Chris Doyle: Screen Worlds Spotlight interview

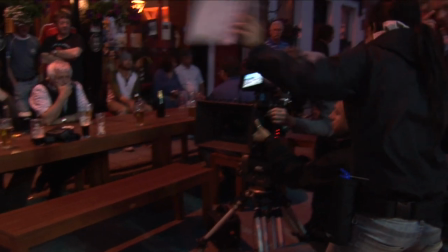8:23 The consequences of the space in which you work, I think, inform the way in which you live,
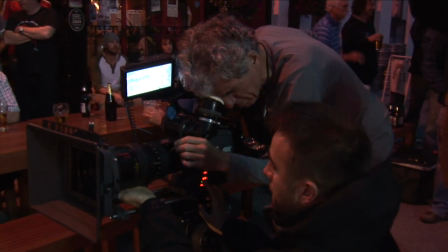8:30 therefore the way in which you move, therefore the way in which the camera should respond to people in space.
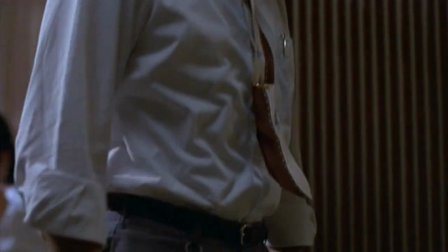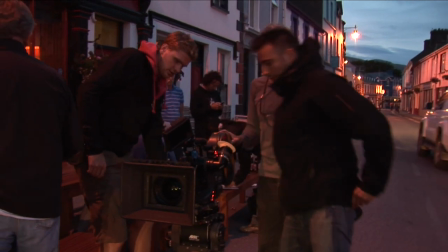8:45 Even this film, which we're shooting now with Neil Jordan in the southwest of Ireland, the landscape informs,
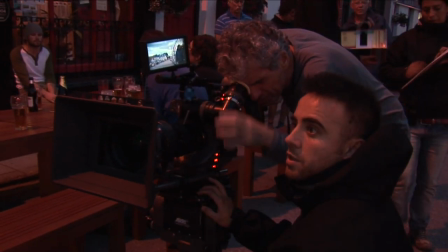8:51 the light gives, it suggests an approach. I think that's very basic to the approach that came from, I guess,
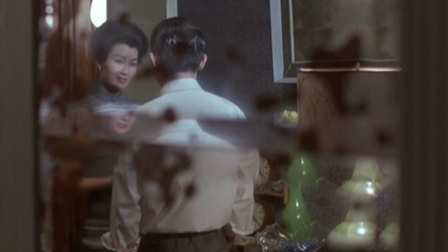9:00 the lack of script in the films of Wong Kar-we, that you have nothing else to fall back on except the physicality of the space in which you work,
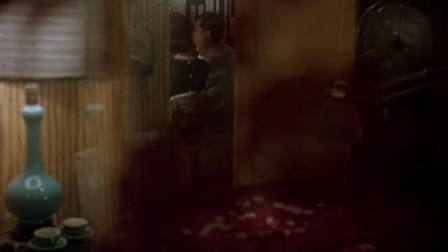9:08 the way in which light falls into a space, which is a response to what exists as opposed to an imposition on what you imagine.
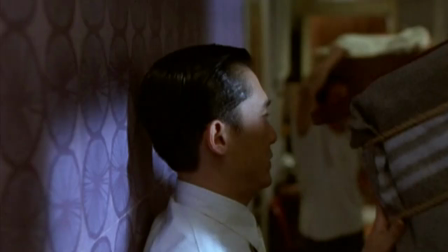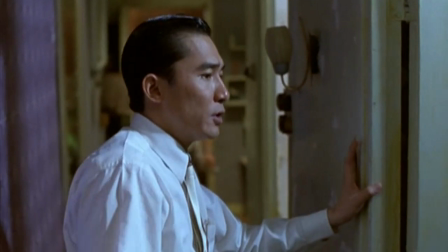9:24 So the spaces in the Mood for Lava, the spaces we're in, I mean, we're literally up against the wall.
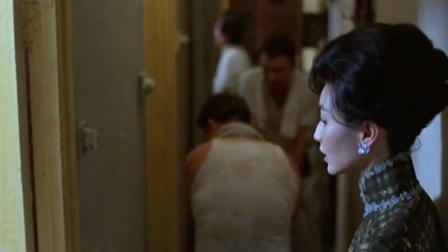9:28 I had to handhold the camera, not because I want to handhold the camera, but because there's no way to put a tripod there. There's no way for an assistant to focus. There's no way for the actors to be in that small space.
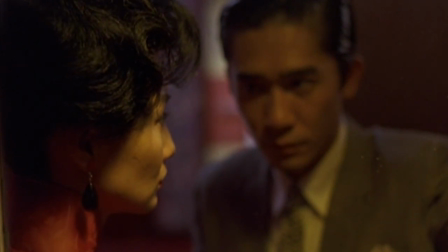9:40 Them being in this small space and the camera being so close to them implies a certain intensity and it takes you into a certain engagement with what's happening.
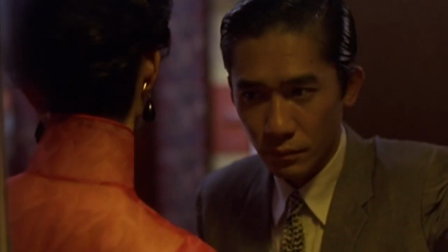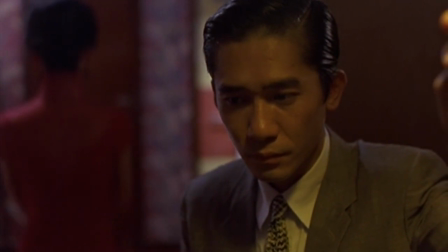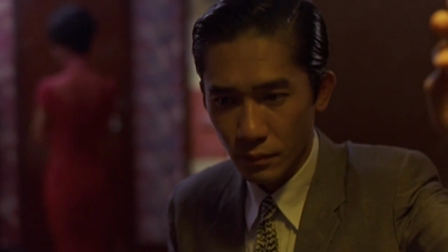9:59 I totally distrust the idea that you can shoot New York in Toronto. I really believe that the fact that you're in New York, and all the shit that you have to go through, and all these crazy taxi drivers who are going to be screaming at you all the time,
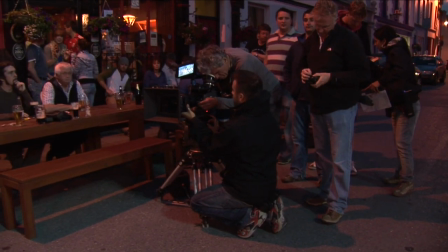10:11 that informs the way in which you make a film.
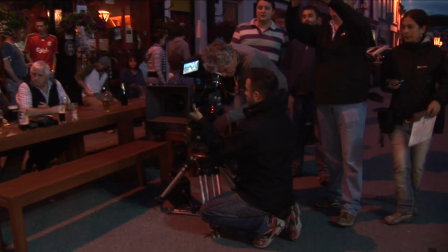10:15 You come here because it's here, and you make a film in the mood for love in those spaces because it's in the mood for love.
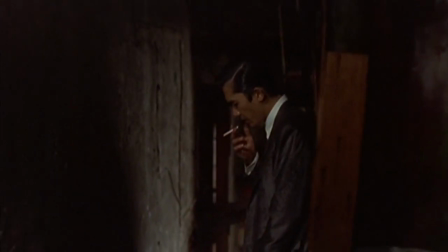10:21 It's in the mood for Hong Kong.
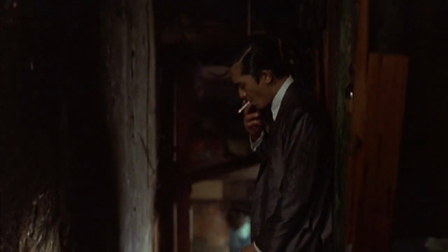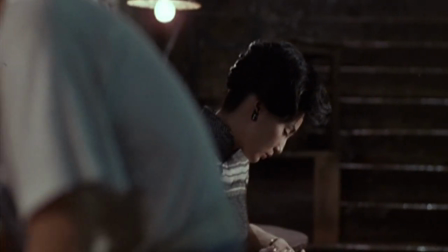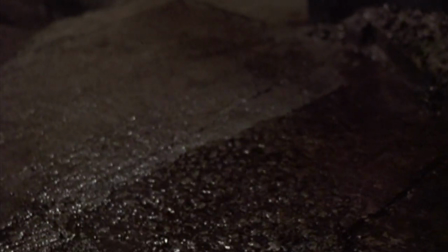The great pleasure of cinematography is that it's collaborative, you know, as cliche as that sounds,
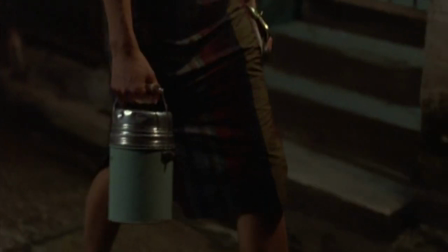10:53 it's the people with whom you share the experience that make it what it is.
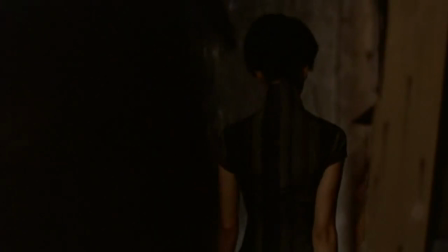10:59 It's not you alone. It's not, you know, the script. It's not the director saying, I want this.
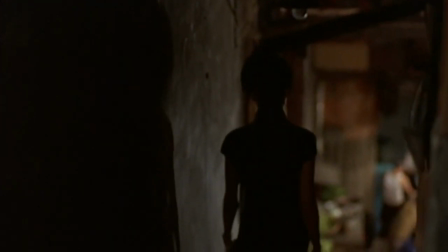11:05 Of course, these are things that push you in a certain direction. But so is light. So is space.
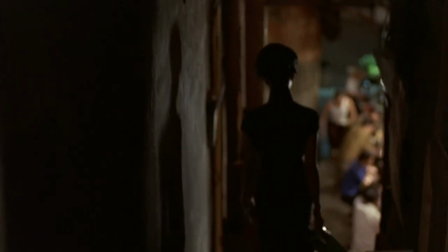11:11 So are the beautiful colors of a wall.
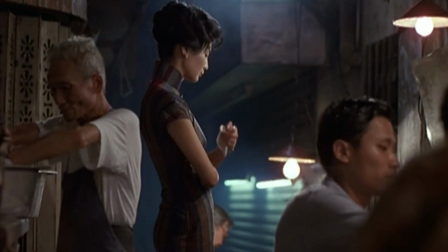11:16 So that the response to Maggie's form inside this beautiful structure,
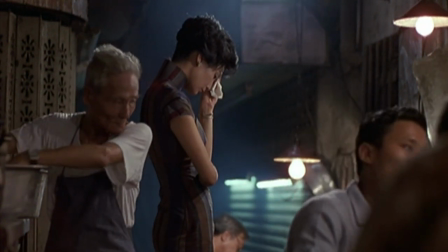11:21 which is a Chinese dress, in this space, you know, made the film go in this direction.
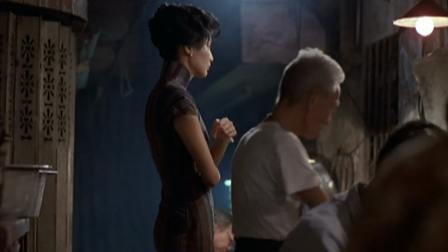11:26 Nothing more or less.
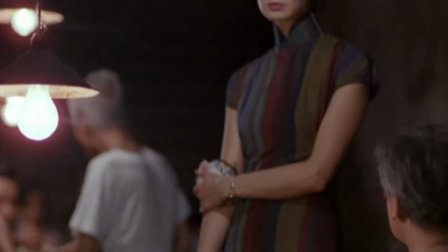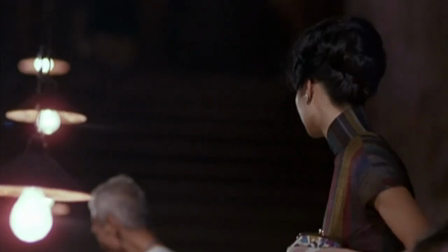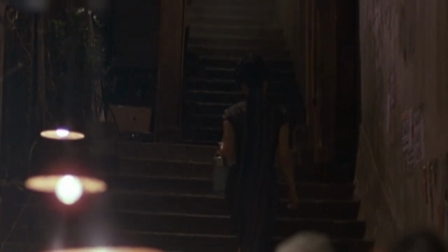11:39 I think in most films that if you have an image that works, that's already a great film.
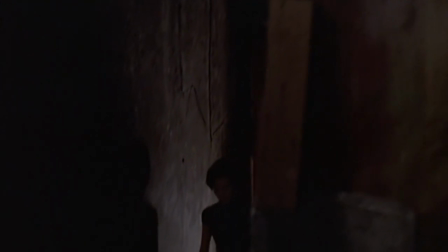11:45 Whether it's Casablanca, whether it's, I don't you know, some moment in some, you know, horror film.
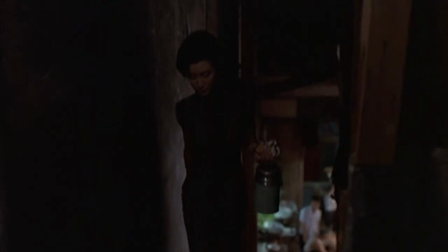11:51 I think, you know, Maggie walking up the stairs, which became a poster in the Cannes Festival.
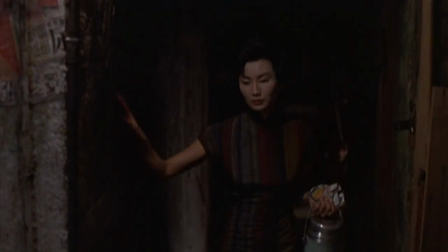11:59 Obviously it says something to people.
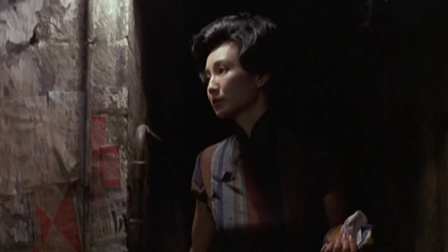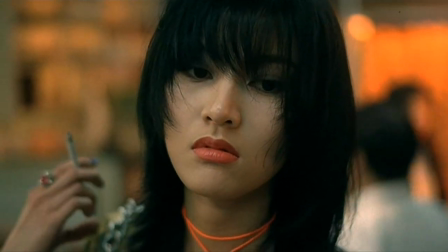12:14 Usually, I'm the closest person to the actor.
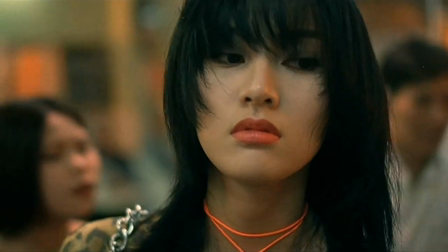12:17 I think that one has to engage one-to-one, eye-to-eye, in order that the audience is also engaged.